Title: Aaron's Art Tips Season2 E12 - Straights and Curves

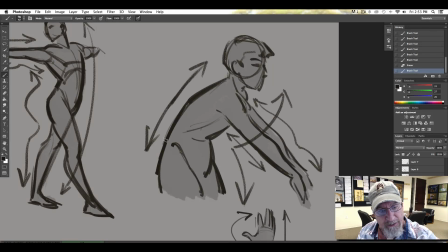248s
I've got all this complexity on the right side and nice, simple straights on the left, okay?
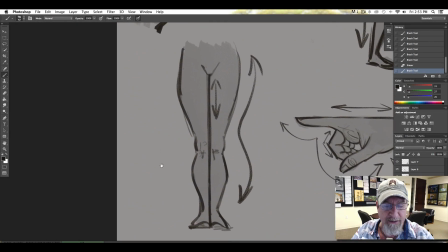254s
Now, when we get into anatomy, obviously, this is a pretty no-brainer. You got this nice straight right down the middle of the legs with the complexity on either side.
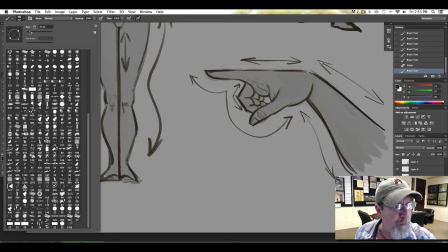264s
But even if I drew one of those legs kind of broken out,
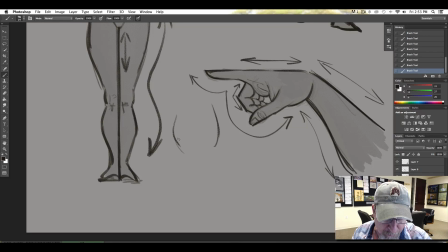270s
let's say it's running, this character's running and taking a step forward, I would, probably draw this character like so,
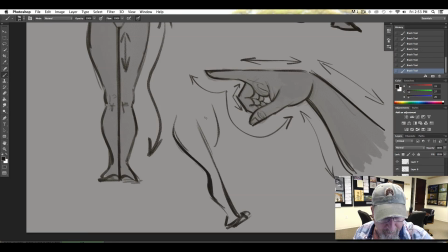284s
and I'd still, or walking, let's do him walking. You could have like there. So look,
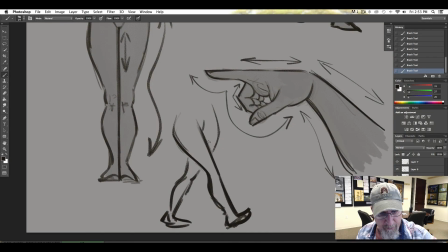300s
straight, curve, straight, curve. All right, and it makes the drawing more dynamic.
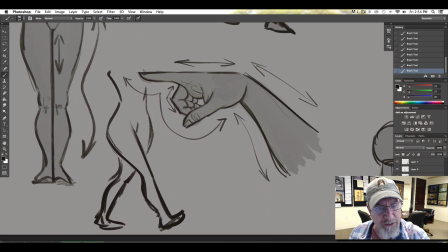310s
Look what I did with the hand here. Nice and strong straights against complexity all along here, right down to the fingers.
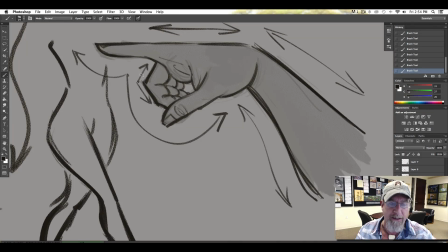319s
See, straight, straight, straight, curves. I'm always thinking about how I can play those dynamic straights and curves against each other.
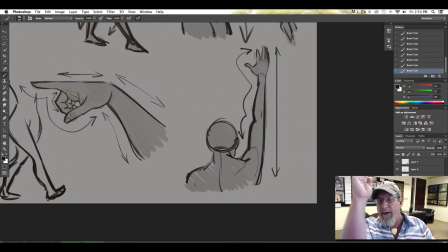328s
They don't always have to be literal. It doesn't have to be a perfectly straight, ruler-driven line. But it's, like I said, it's more in the realm of simple against complex. If you look at what I've done here with this arm, I've gone very simple along the edge of the arm here, and look at the complexity on the left side.
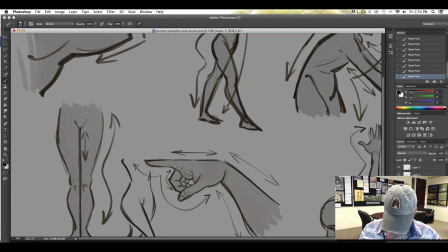346s
Okay? Let's jump away from human anatomy for a little bit, and let's go over to some animals that I sketched.
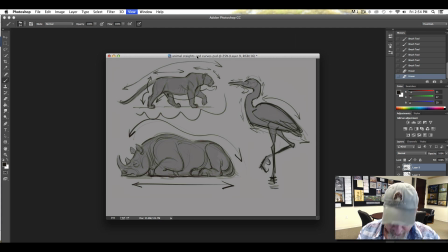355s
So here we've got a couple of animals, and look at the cat first.
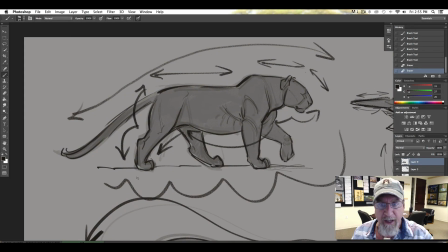363s
If you look at just the overall cat, you've got this nice, long, flowing, simple line of action along here, along with all this complexity. And you go, well, that's obvious. It is obvious, but you got to carry those ideas throughout all of your drawing.
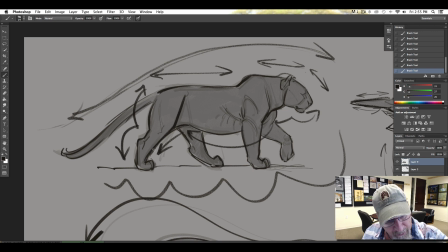379s
So here we're looking at the leg. I've got a straight and a basic straight there against curve and complexity. You know, all of this, a straight in the head against curves and complexity. Okay, think about those types of things when you're drawing.
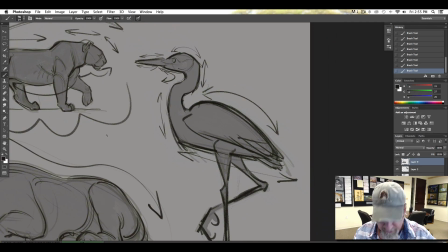392s
Here in this blue heron that I sketched, here I've got alternating curve against straight going back and forth. So I've got, you know, curve here, straight, straight, curve, but then I've got curve over here, and it goes straight here and curve.
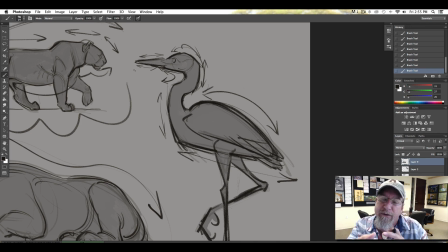409s
So look for the flows in nature, how those types of things move through.
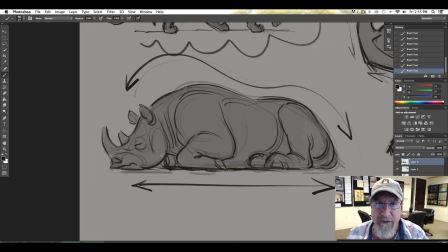418s
I chose to do this rhino because I like to go to the zoo or wildlife centers or draw from nature, that sort of thing. I love to sketch from life. And way, way, way back when I was an intern, years and years ago for Disney, I was working under one of the greatest animators ever. His name is Glenn Keane. And this is in 1988.
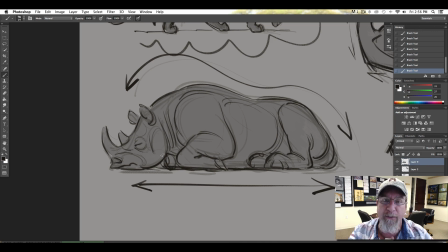438s
And I was going to the zoo and doing zoo animal drawings and bringing them back in for Glenn to go over and critique me on. And I had done this drawing of a rhino that I just kind of, you know, it was much like this,
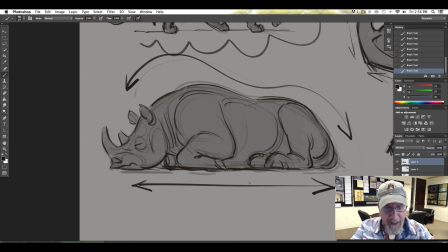454s
except underneath I had all the legs sprawled out and everything was kind of it kind of looked like, if you just looked at the silhouette, it looked like a Rorschach test. It was just like a big ink blotch. And Glenn sat down and he started explaining to me about straights and curves. It was the first time I had ever heard it.
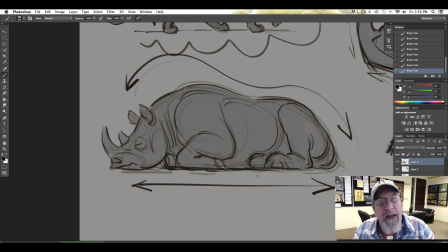470s
And about how you can create weight and make your drawings more dynamic. And so he sat down and he redrew my drawing, much in the same way that I drew here, with this really strong straight and these strong curves on top.
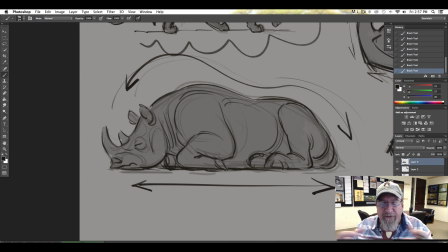483s
And all of a sudden now this rhino had so much weight, it felt like this big flour sack that was sitting on the floor or on the ground. And it was something that really stuck with me.